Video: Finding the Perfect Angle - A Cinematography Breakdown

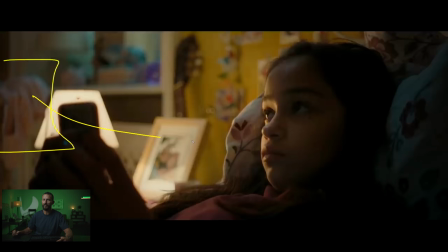[8:18]
A little practical as a fake, and then we're using something off screen here to help push that same color more on the cheek, and then just carrying it around to the other side. But dark, dark, dark. A little bit of window here to create the depth and head the color.
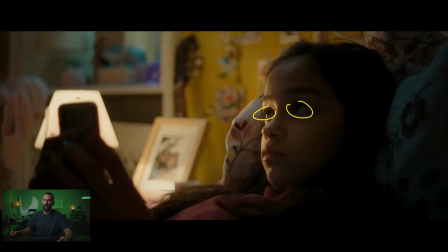[8:33]
We've got the practical in the background, and really wide eye line. You're going to have a really wide eye line at the bed. You know, it's anamorphic, we've talked about that before, but also on the bed, because if you come around this way, and shoot with a narrower eyeline down, you're going to be looking into just flat bed,
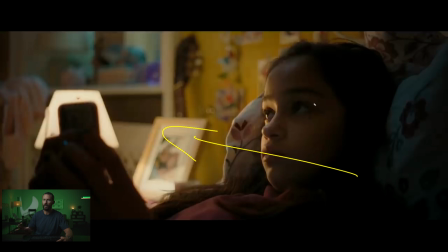[8:49]
right? At least this way. You know, it does feel a little bit more like you're looking in at the scene rather than you're in the scene. You're looking at the scene, but it makes for much prettier images because you have all of that depth behind her.
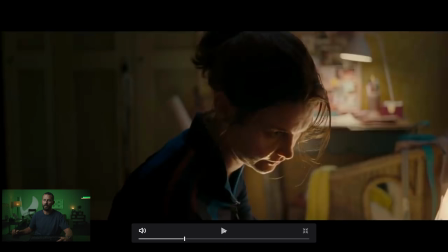[9:03]
We come around for the other single. There it is right there. Okay, again, really, really wide eyeline. You can't even see the other eyeball. Now we're shooting into the shadow. a little bit of blue over the top and using that prac as our cell.
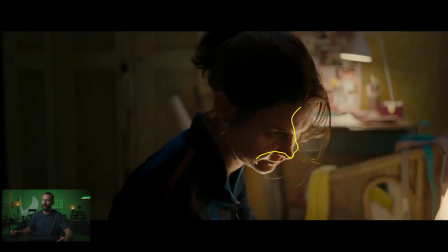[9:19]
Now, there could be something else that doesn't look that... They haven't really softened this angle off at all. But if you wanted to make it a little bit softer, you could play that prac there, just dim it down, and then light with something slightly larger to the right-hand side of the frame. But even here, look at all the background, right? It's never flat, never boring.
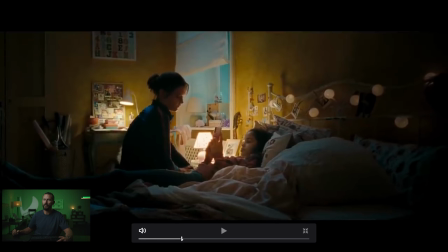[9:36]
Pepper things in there as much as you can, but you can only pepper things in there if you plan this shot, if you plan the blocking of the talent relative to the camera.
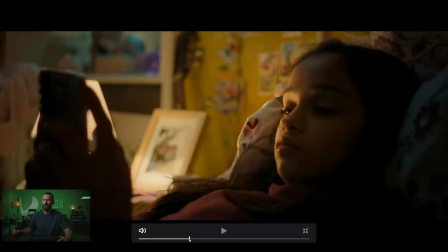[9:45]
That's the only way you can do it. Now, that's our night scene. Beautiful, nice-looking stuff.
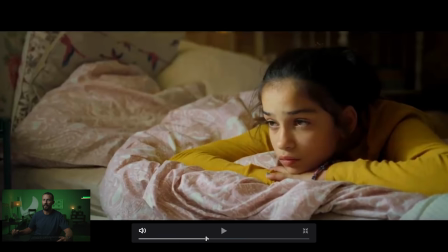[9:51]
And we go to our day scene next. Okay, now day scene. Now we're going to use the window as our daytime light. We're going to stay on this side of the line, which is the shadow side. We're going to hit the other side of the cheek with the light, and we're going to shoot along the wall.
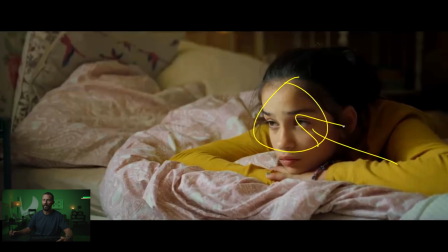[10:06]
So imagine if she was placed, I don't know, looking back that way or looking the other way across the room, right, it's not going to work. It's going to look terrible. Still, even inside this frame, lots of different lines going lots of different directions. Walls going that way, bed is going this way, she's coming across this way, light to here, and that little tiny cheek.
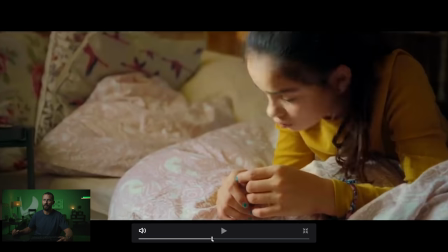[10:25]
I think we move along even more. The outdoor stuff is beautiful as well. Same, right, little push in now.
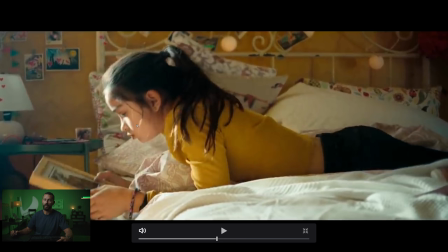[10:33]
Okay, so this is flatter, right, and this is harsher light. Way harsher. You're not getting that soft shadow that you were getting before, but it allows you to see basically the same lighting in the same room and choosing your angles.
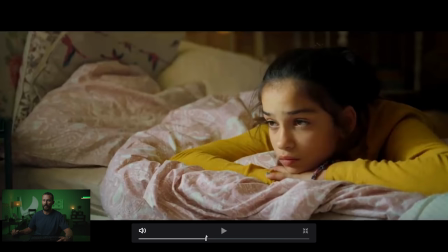[10:45]
Like, which angle do you want to choose? If you're shooting a montage ad, do you like that angle and that level of softness or do you like this harshness here?
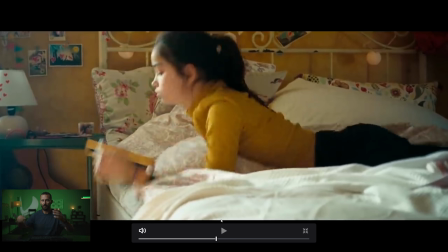[10:53]
You know, slightly wider, slightly harsher, and it's you can feel it's much flatter. Like, it's just like plonk and we're flat.
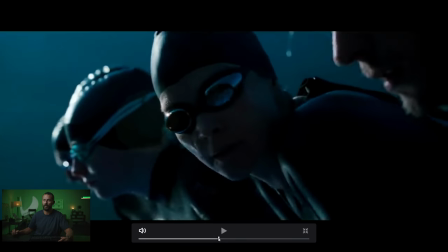[11:01]
But That's a daytime look, and we're playing all perfect. See the wind that happens when you shoot on the shadow side?
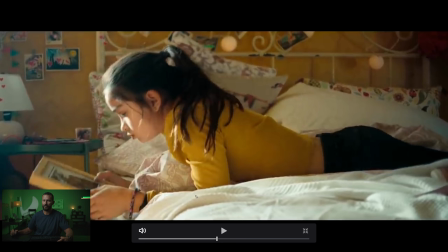[11:07]
So we're shooting into the shadow here, even though it's pretty filly. All this stuff is coming back in here and making it filly. If you wanted to make it darker and have more contrast, behind the camera you just put as many floppies as you can fit inside this room.
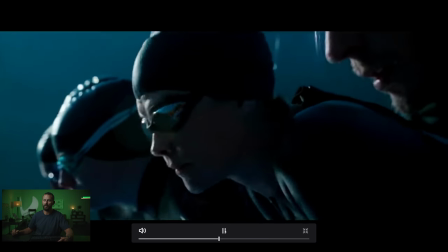[11:21]
As we go, look at the hands and the credit card shot. This is perfect, right?
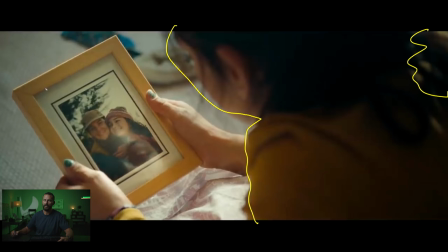[11:28]
Big foreground element, little tiny leak of light there. Got this like this and light coming over the hands. And then this shot is really easy because now you can use this body to put your 4x frame of diffusion right here, right next to the hands. So you get lots and lots of wrap over if you want.
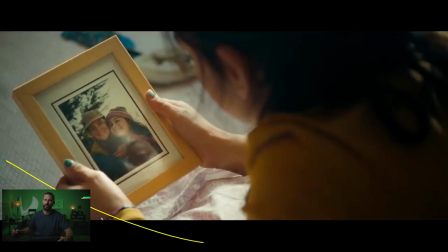[11:46]
And then if you like the softness of the wrap, but you don't like how filly it is, then you can just bring in your neg here and get really, really contained and really tight. But this only works if you set up from the shadow side at the very start.
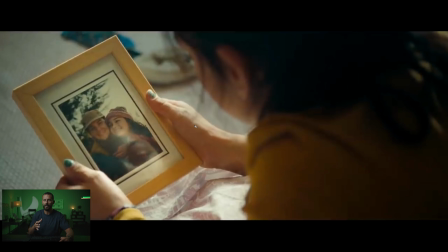[11:58]
If you come to this shot after you've set up on the downstage side, after you've set up with the light coming at the person, that's not going to look nice.
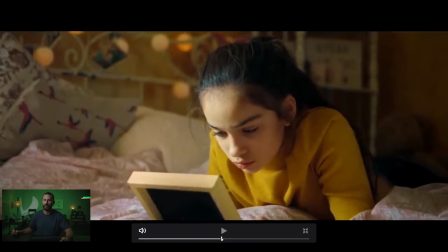[12:07]
You're not going to get any of this depth or anything like that. Again, I mean, if we go to the outside stuff, saying you're doing this everywhere.
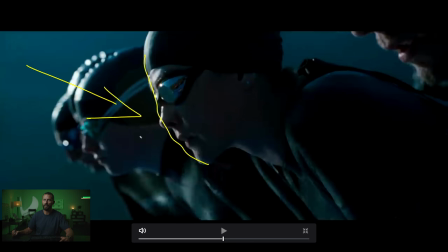[12:14]
You're setting up the talent relative to the light every single time in the exact same spot.
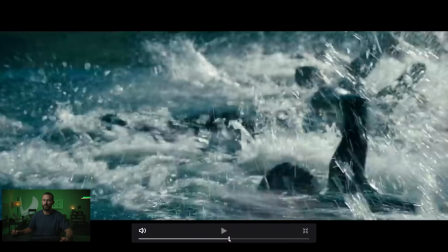[12:20]
And it doesn't get old because you're in different environments, right? That's what makes it look different. Here, this is a beautiful get out of jail sort of thing.